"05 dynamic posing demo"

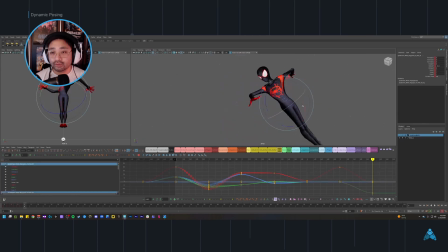33:10 Twisting this way because then the arms would be dragging. So I'll definitely pose the fingers differently. I might use the fist again here. We'll see. Not sure yet. Yeah. Okay. For now,
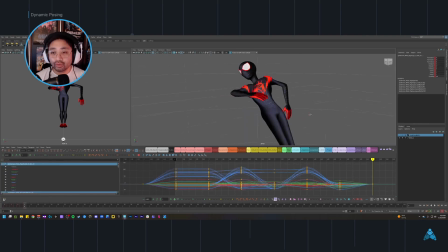33:28 actually, this might be a good opportunity for us to create like another finger pose that we'll be able to use in the future. As you've noticed, I've begun like just copying and pasting, and I know I can rely on those finger poses because I took the time to construct them properly.
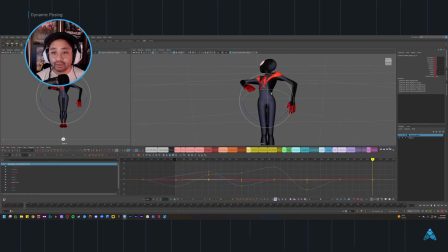33:46 Also, I might keep the hips as is. I might rotate it a little bit, but not too much. So in this kind of chain of lead and follow, the legs are definitely last. It's close. There's a little bit of clipping here that I'm going to want to get rid of.
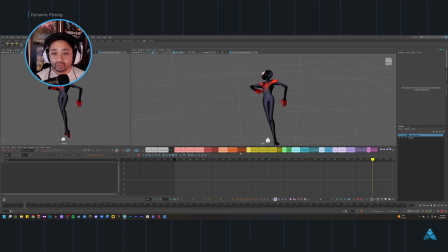34:01 And actually, no, I think I might use the hips to get rid of, or sorry, the individual hip controllers to get rid of like this little bump that's happening. We don't want this at 360 yet because this would be, the following key should be a 360 rotation.
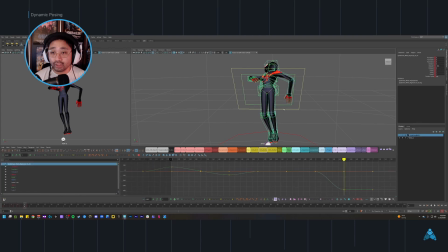34:19 So this might be somewhere midway, but it's basically going to be turning this way. And that looks right so far, like the way that it's supposed to be spinning and the way it's supposed to be feeling while spinning. So I'm not sure about. We're going to have to see what it looks like in motion.
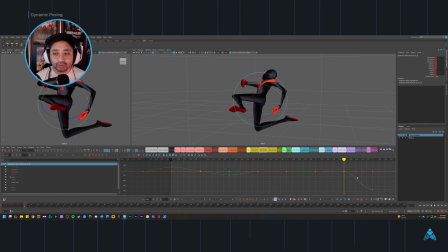34:37 We're kind of getting the effect that we want during the twist. I'm not really happy with this leg though. So I'm pretty sure this one I'm going to have to change. It's okay. Feels a little imbalanced towards the bottom. You can see the silhouette growing as it begins to spin, or shrinking, excuse me.
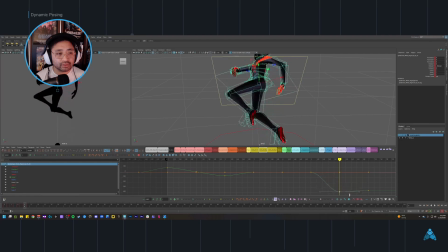34:55 You can see how long it is and how short it is, especially with the leading edge. The leading edge of the entire figure touches close to the bottom of the frame, and then as it begins to rotate, it jumps up really, really high.
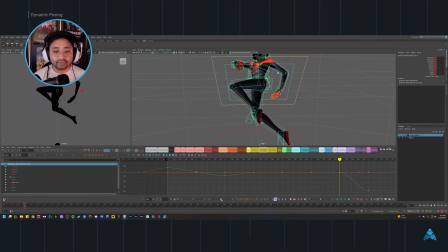35:09 I might have to change the pose during the rotation itself. Okay, this one we might have to figure out as we continue to move forward. I don't think I'm going to find the solution just posing in a vacuum like this. Okay, so go from here. We do this kind of spinny pose.
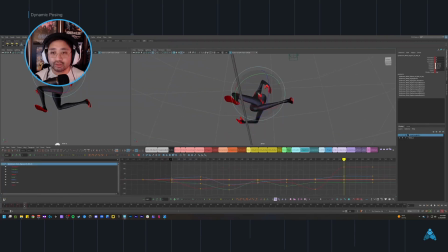35:29 See if I can try to make it so when we see it on the other side like this, there's like a even amount of limb on each side. There's a very good chance I might end up like spinning 720, but that's okay.
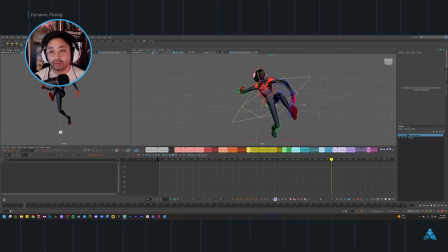35:42 For now, we'll keep it like this. Save and then keep moving. Okay, let's get some fingers going.
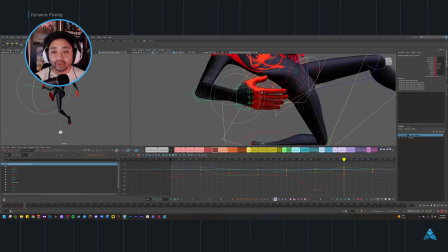35:51 Let's get a nice hand pose on here. Something that conforms to the shape. We don't want anything too complicated, only because this is somewhat of a passing pose.
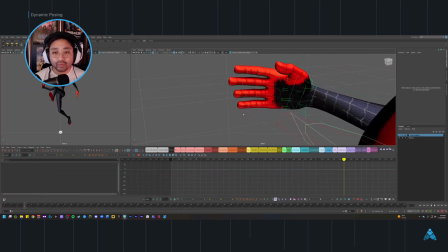36:00 Let's go ahead and I think we want some kind of like a diamond shape here.
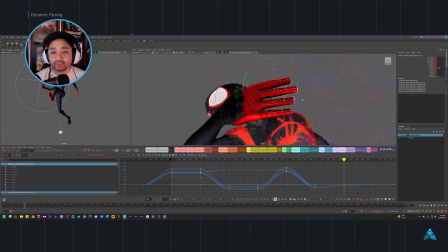36:05 Something that'll kind of conform and tailor itself to the direction in which it's kind of moving, and we're dragging here.
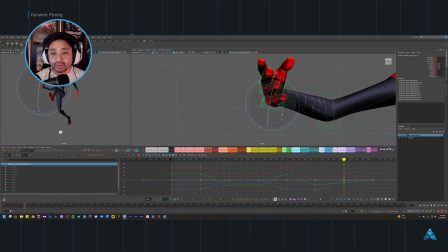36:14 So I think the more condensed and the more graphic we can keep the shape, the better. Yeah. Okay. Cool. And then let's do our last pose here. Oops. Actually, I don't know if I want to do that. That's okay. I can just always pose it again.
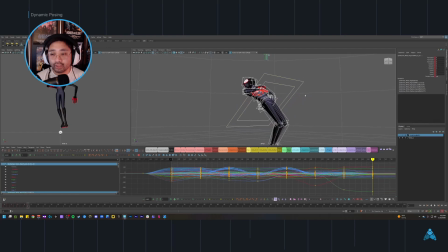36:32 So actually, let me Control Z back because I don't necessarily need any of that other pose.
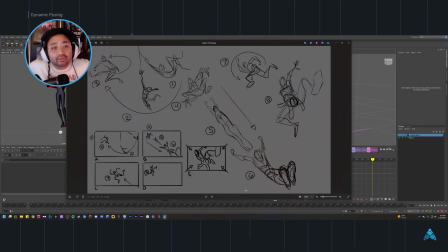36:36 The last pose is so different than that one. I'm not really going to get anything useful out of it. Trying to see if any of my previous poses are close enough to where I can salvage something. I'm looking at pose number 8. It looks like the pose that's probably closest that might be helpful is pose number 4.
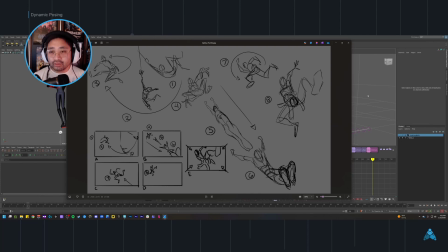36:57 As far as like the spine and the limbs go and stuff. So let me try that.
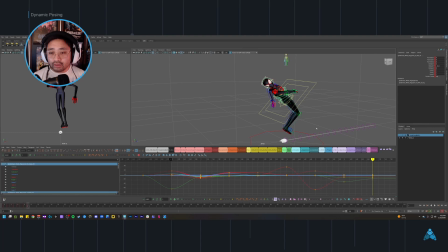37:02 I'll start by neck, head, just these. Let me go to this one. Last frame, I'll paste.